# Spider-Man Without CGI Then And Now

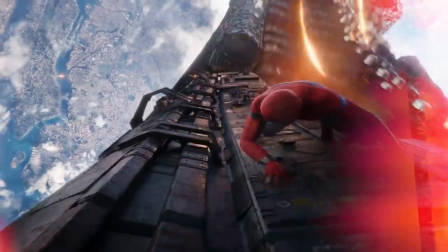Perhaps no costume in the MCU is quite as iconic as Spider-Man's brilliant red and blue costume.
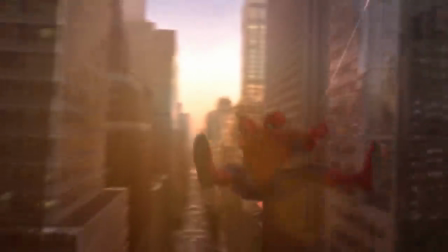Ever since he swung onto the big screen in Sam Raimi's original Spider-Man, he moved the bar forward for what audiences and fans could expect from comic-accurate super suits.
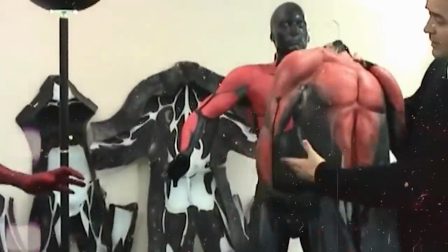So how did they create that first costume, and the costumes from the two Spider-Men that followed him?
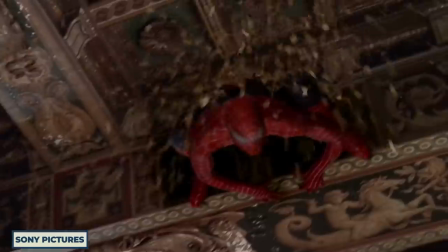Let's find out. For Sam Raimi's Spider-Man trilogy, they made the radical choice to make Spider-Man look like Spider-Man.
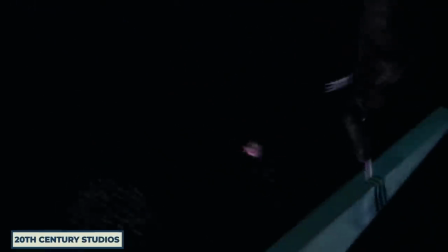At that point in Hollywood, superheroes weren't seen as the safe bet that they are now.
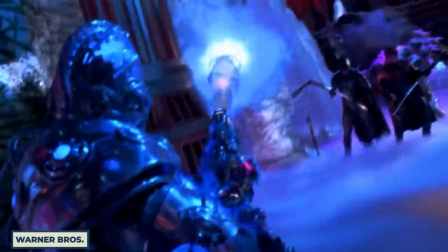Batman Forever and Batman and Robin made the entire genre look so silly that general audiences just weren't feeling it anymore.
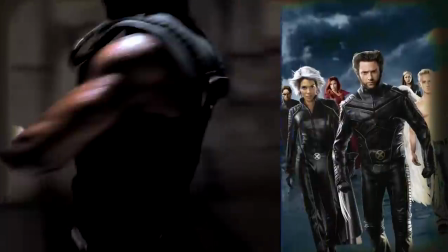That's why the black leather look of Marvel's Blade or the early X-Men movies resonated so much harder with audiences in that time period.
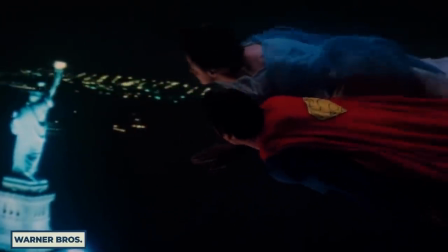The first Spider-Man movie took a page out of the playbook of the first Superman movie by unrepentantly portraying his exact look as it was on the page.
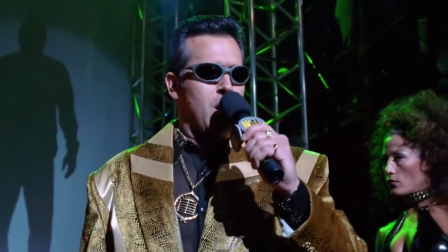That's getting ahead of ourselves, though. The first suit Peter wears in the film is not his iconic blue and red look at all.
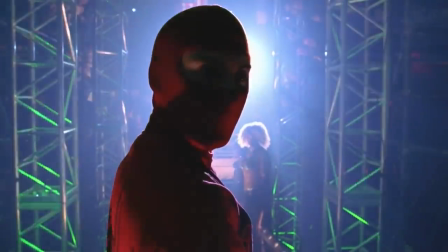My name's the human spider. I don't care. Get out there. No, you got my name wrong. Get out there, you moron.
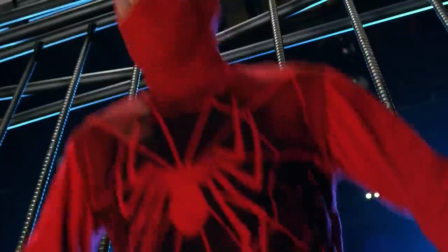When he decides to go in the ring with Bonesaw, Peter brings a functional costume that doesn't really look all that great.
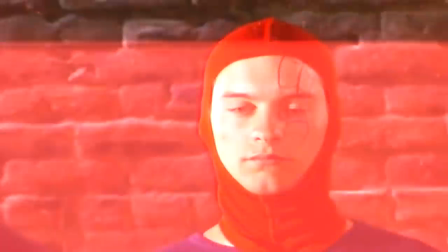The designers tried out several designs that look like things a high schooler would throw together.
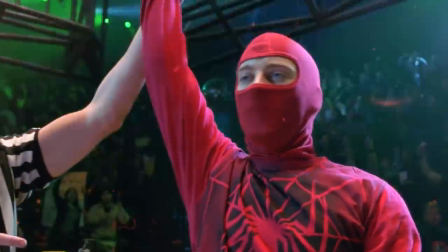They went with the sweatshirt that Peter put a rough spider symbol on, sweatpants, motorcycle gloves and a knit mask.
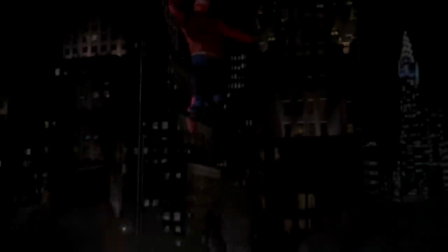It's hard to make a costume look ridiculous on purpose, but I'd say they hit the nail on the head.
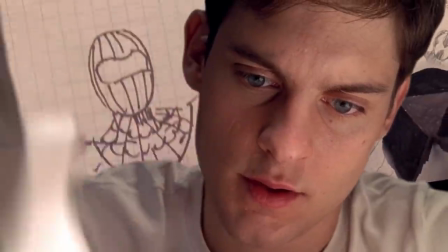Then it came time for the real Spidey suit and it took a lot of work. Four months were spent testing different versions of the suit.
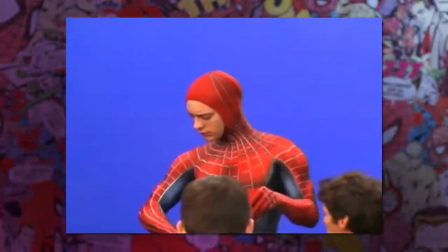It required a full body cast and a head cast from Tobey Maguire.
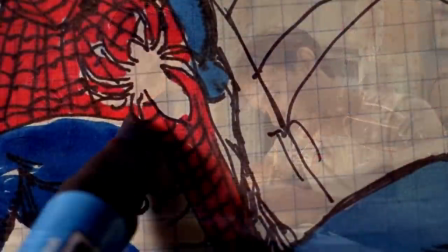The biggest challenge came when trying to make Spidey look streamlined and agile while also giving him that bulk that comic fans are used to.
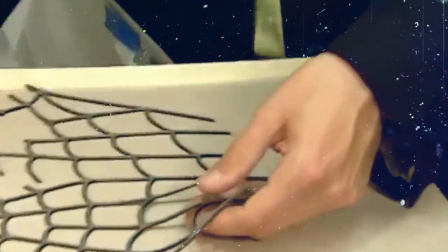Part of the solution to this problem was that they made the webbing that ran along the suit somewhat three-dimensional to give the suit a bulk look.
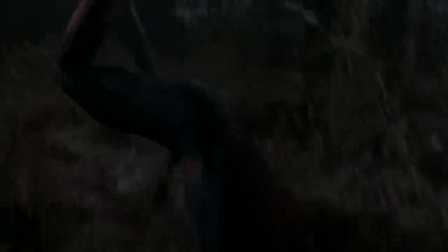The shading of the suit was also colored in a way to accentuate the muscles on Spidey's body as he stretched the suit and moved.
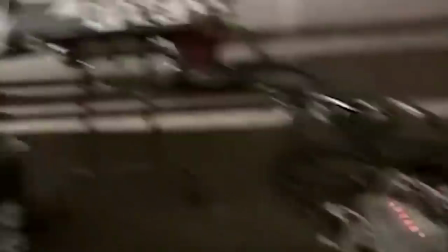The eyepieces had to be made by hand and attached separately to the suit. It was such a tight fit that poor Tobey Maguire had to be sewn into it.
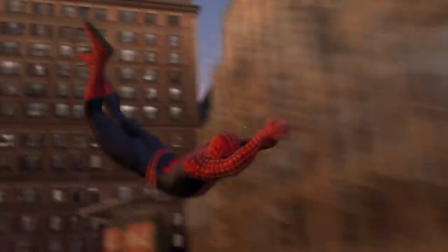As far as the CG goes, the Spidey suit itself provided the team with a bit of a break.
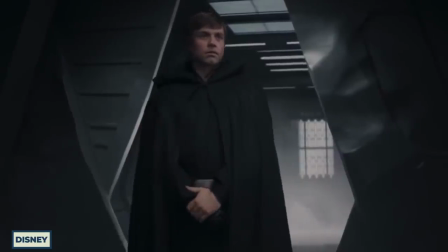As anyone who has seen Luke Skywalker's face in The Mandalorian will tell you, the hardest thing to animate using computer effects is the human face.
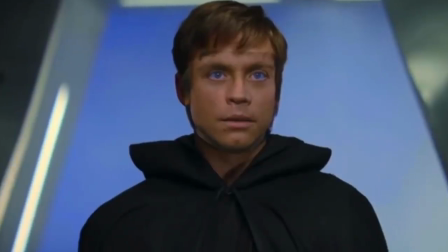That's the thing that humans are trained to look at the most, so we know instinctively if something's off.
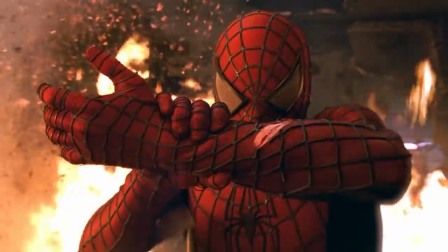So Spider-Man having his entire face covered, oh, that was a dream.
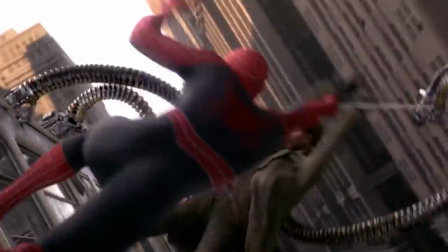Just compare the CGI Doc Ock versus the CGI Spidey in their big train fight, and it is easy to see which one holds up better.
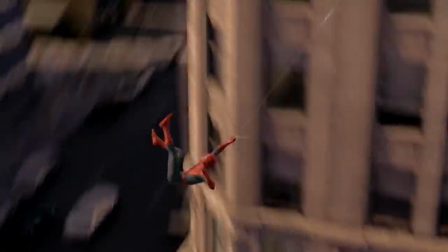The challenge for CG Spidey wasn't so much the look of the character, but the movement.
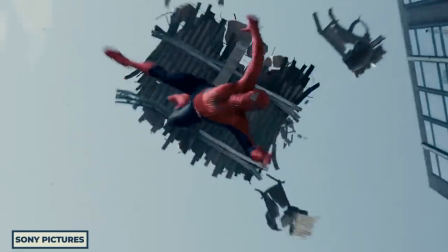They didn't want it to be blatantly obvious that it was an animated character, so they took close attention to how Spidey would move.
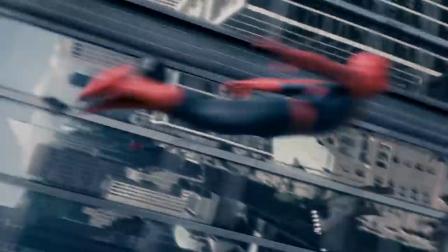What was his personality? They had to balance Spider-Man's grace with a certain level of improvisation.
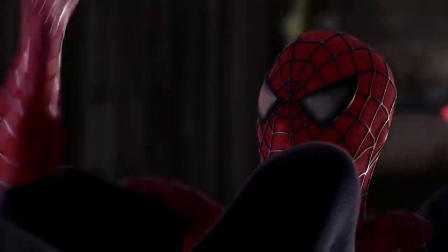Spider-Man doesn't know where the next swing is going to come from, which gives him a small degree of hesitance, which makes the whole thing even more thrilling.
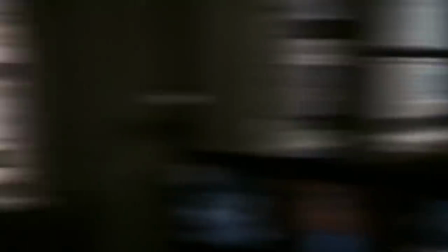So, how do you follow up a look as iconic as the one from the first Spider-Man movie?
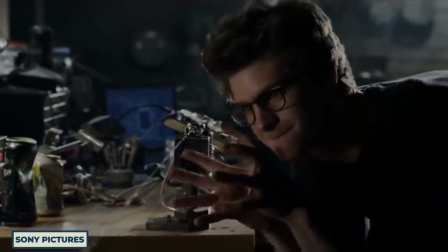That was the challenge they faced with redesigning the web-slinger with The Amazing Spider-Man.
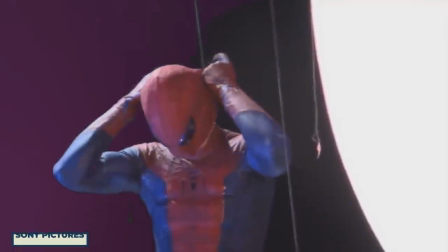For the new look, director Mark Webb wanted it to seem grittier and more real.
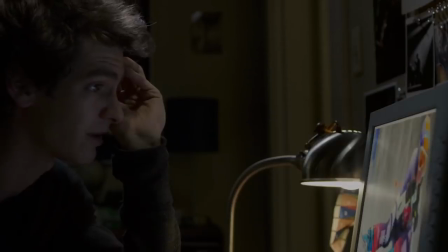Photos of bikers in vibrant tights were used as reference photos. The Spidey was made to look leaner than ever before.
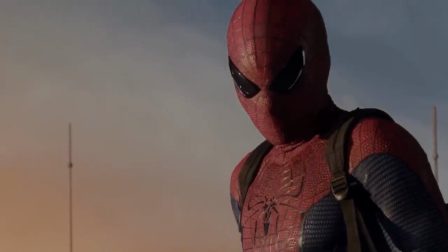All of the lines of the suit were made to accentuate how aerodynamic and athletic Spider-Man was.
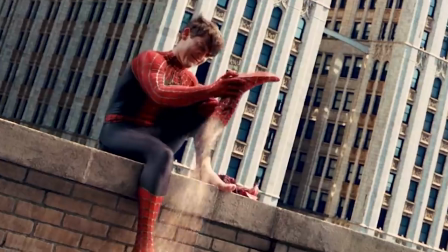The bulk and awkward moments of the old Spidey were gone, and the lithe, confident parkour Spidey was born.
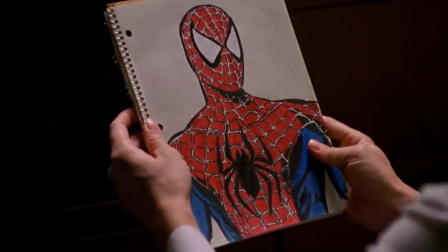The movie also took issue with one of the biggest problems from the first film. How could Peter Parker make that suit?
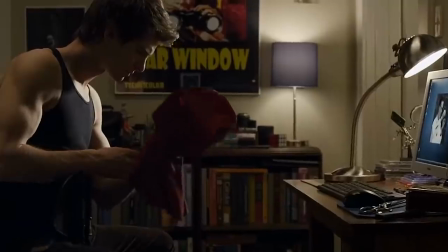The amazing suit went out of its way to show how Peter could have made this himself. Sunglasses were modified to act as lenses.
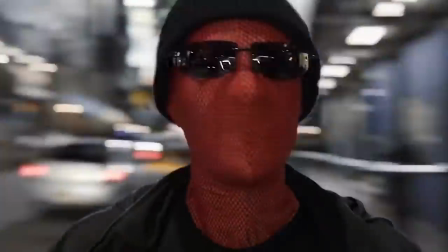Of course, the sunglasses had to be specially designed for the movie, but they were to look like Peter had just pulled them off of a pair that he'd found.
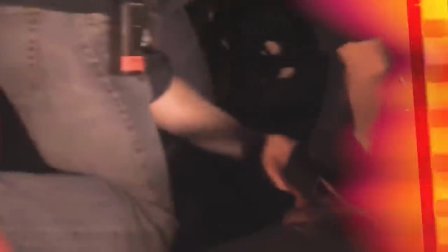The bottoms of tennis shoes were cut away and added to the costume to make it seem like he'd thrown it together himself.
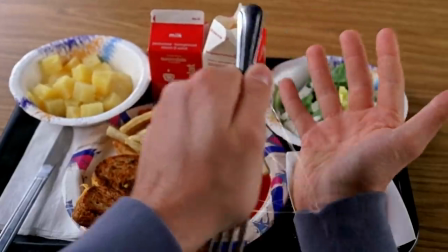The second franchise also went away with the organic web shooter idea of the original trilogy.
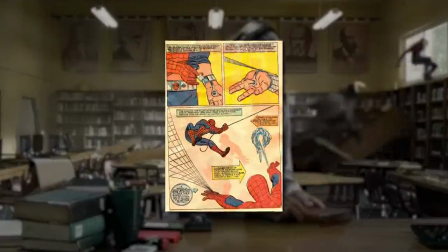They followed Stanley's original concept of mechanical web shooters. In order to keep that DIY look,
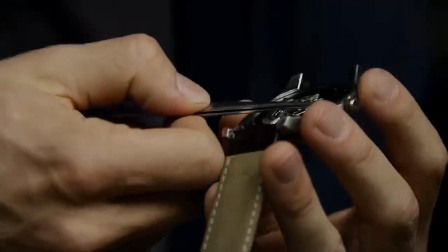they found leather wristwatch bands that could be easily purchased by Peter while also concealing the shooters when he wanted to hide them in his street clothes.
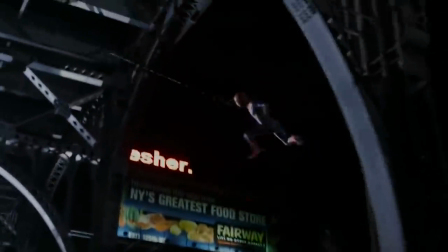For the CGI web-slinging segments, they also decided to go in a new direction.
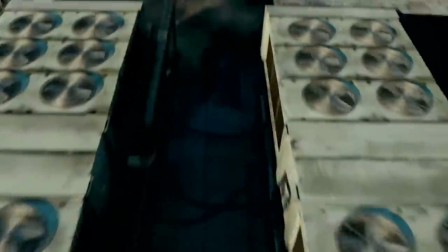This time, they wanted to show things from Spidey's perspective as he rushes through the skyline of New York.
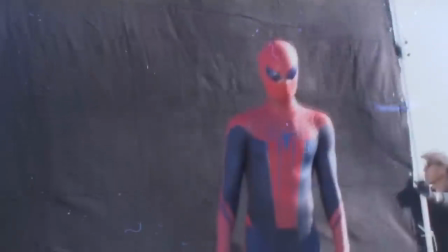They wanted to show the hectic, jarring pace of web-slinging. So for a costume that impressed everyone behind the scenes,
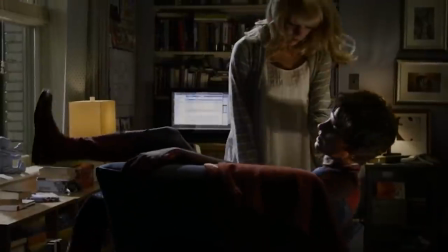so much so that co-star Emma Stone declared to him that he literally was Spider-Man, how did the fans react?
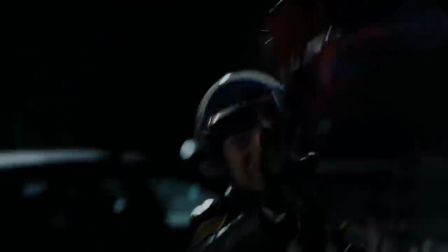Uh, not well. Well, the new look did not go over with pretty much anyone, as it was seen to be too drastic a shift from what fans were used to.
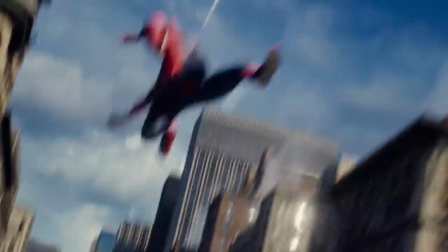The Amazing Spider-Man 2 production pretty much went back to the Raimi films. The big change they made this time was to make the eyes much bigger and more expressive than ever before.
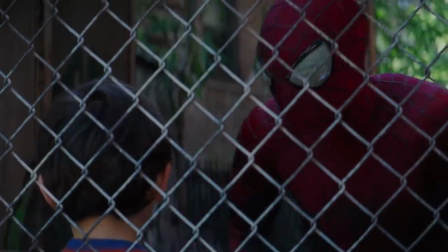This was a friendlier, more classic Spider-Man than the one from the first film.
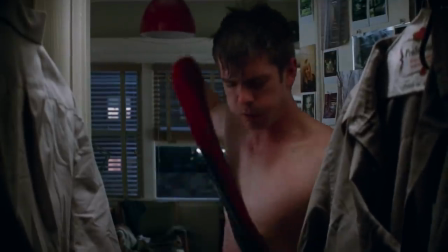It was also a lot more comfortable for Andrew Garfield with hidden zippers and padding.
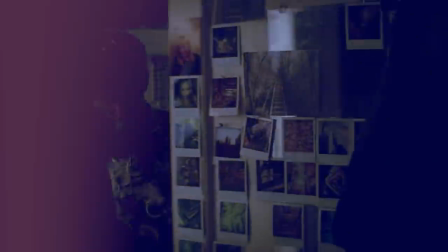As any superhero actor will tell you, the most important feature of the suit is that it needs to be taken off once nature calls. So, how do you redesign Spider-Man again when we've seen him redesigned twice already?
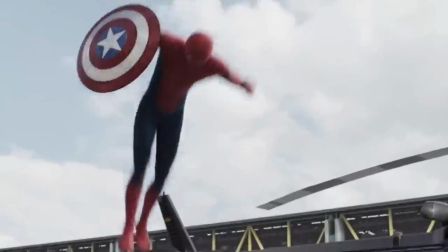Well, for Captain America Civil War, they decided to go with the obvious thing. They went back to the comics.
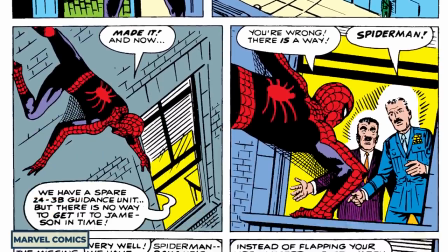The new suit was to look as much like the original Spider-Man costume as possible.
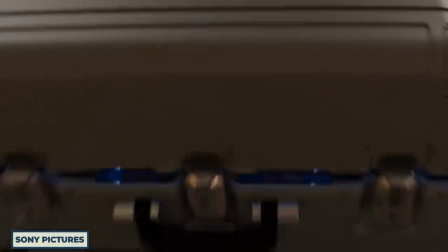Narratively, they were also given some freedom, since Tony Stark was the one who designed it, instead of Peter.
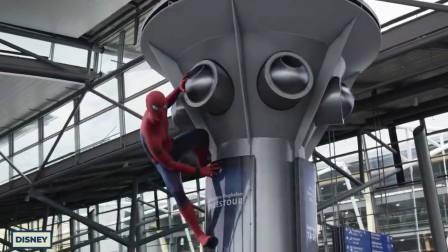This suit did not have any cut-up sneakers or broken glasses.
It's nothing, Mr. Stark.
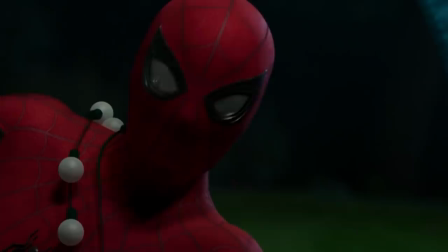It's perfect. Thank you.
The most novel idea that they pursued was emulating the expressive eyes Spider-Man has in the comics.
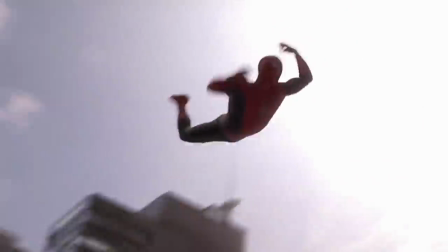In all of the previous suits, the lens were fixed.
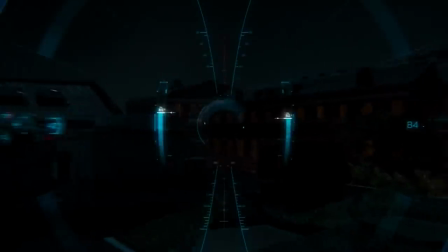Now, Tony Stark designed lenses that would help Peter focus on the task at hand and help communicate his emotions to the audience.
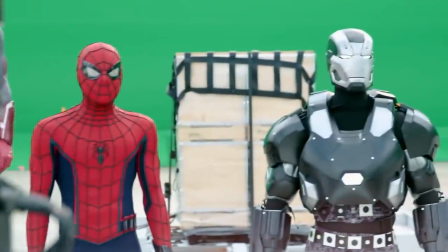This suit, however, used a lot more CGI than all the others.
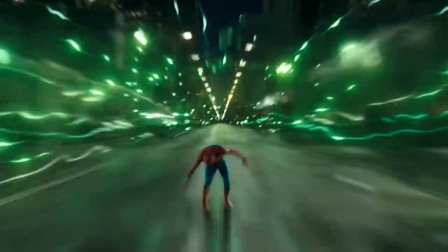Those expressive eyes were all CG, and often, Tom would film in a motion capture suit instead of the Spidey costume.
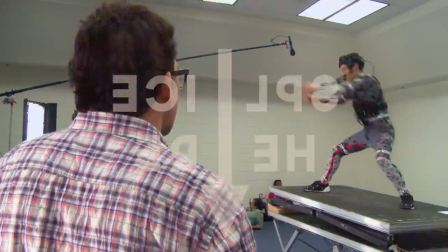So how did they manage to show off so much Tom Holland with so much CGI?
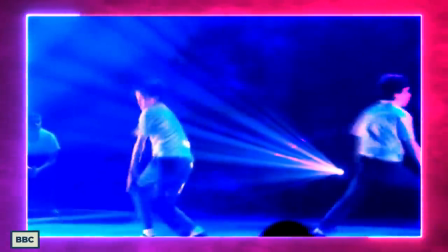Well, they lucked out by casting a trained dancer from the infamous Billy Elliot musical production that is well known for training kids to be all kinds of graceful.
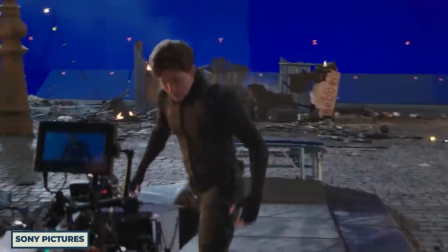Tom could do flips and stunts that the previous two Spideys would never consider.
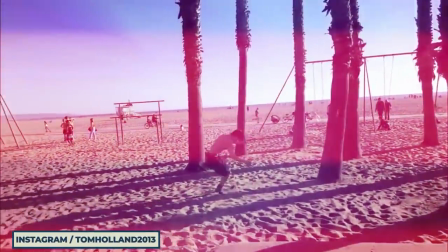Not only that, but Tom got really into gymnastics all on his own.
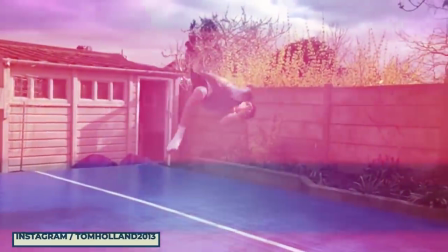It was a great reference point for their Spider-Man to actually do the Spider-Man stunts while putting in his personality.
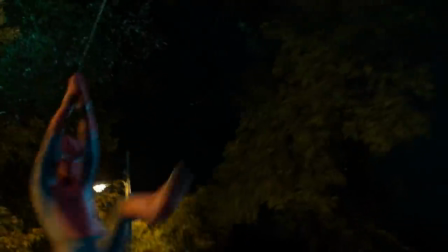As a younger and sillier Spidey, he was also the clumsiest.
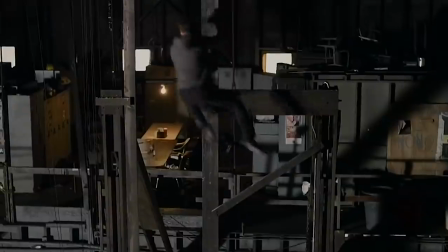Gone was the parkour Spider-Man Andrew Garfield portrayed or the bulky Spider-Man Tobey Maguire embodied.
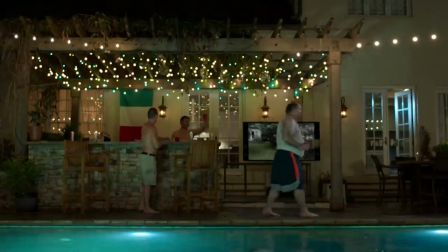This was a kid right out of a John Hughes movie who needed to contrast with the adult superheroes all around him.
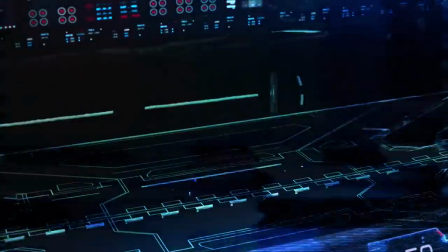Unlike the other Spideys, Tom Holland's superhero goes through several different costumes.
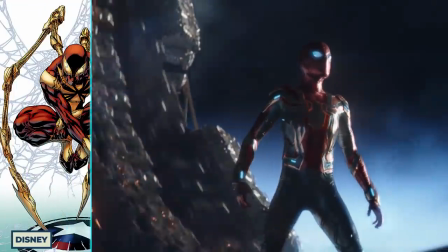The iron Spidey suit, which is taken right out of the comics, is 100% motion capture.
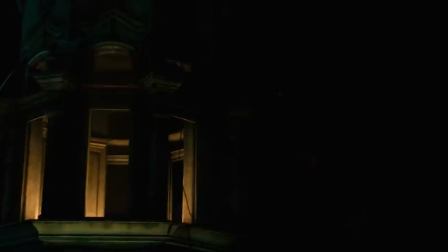A lot of the things the suit did were made up apparently right on the spot. On the other end of the spectrum is the stealth suit, or night monkey suit.
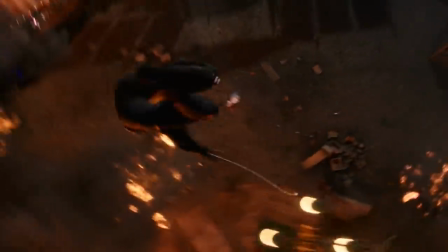This needed to look tactile and very different from the standard Spidey fare. It had to look like something Nick Fury could throw together.
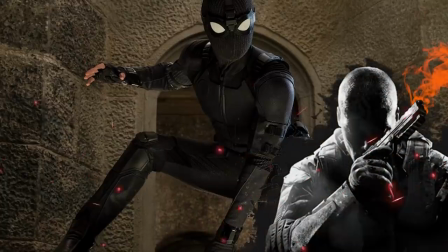There are influences of Black Ops agents, Black Widow, Hawkeye, and Captain America in there.
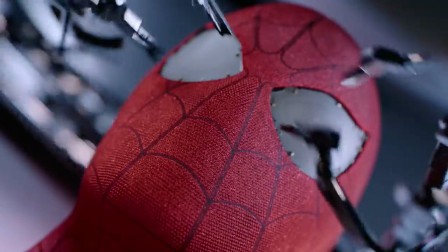Then there's the official Far From Home suit that was meant to show the newer, more grown-up Spider-Man.
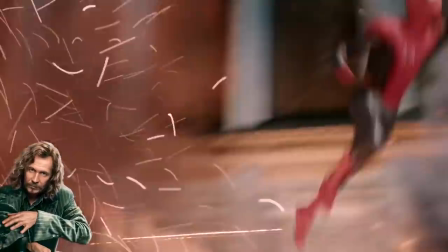The light blue is traded out for a more serious black, the shoulders have a little more muscle to him.
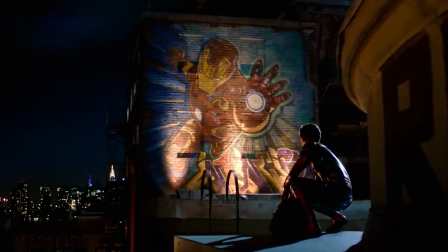Everything about the suit was to say that Spidey was no longer in Tony Stark's shadow. It had less technology and focused more on what makes Spider-Man, Spider-Man.
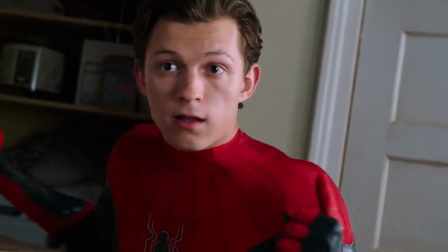Is this Tom Holland's final form? Of course not. We'll just have to watch No Way Home to find out what's next.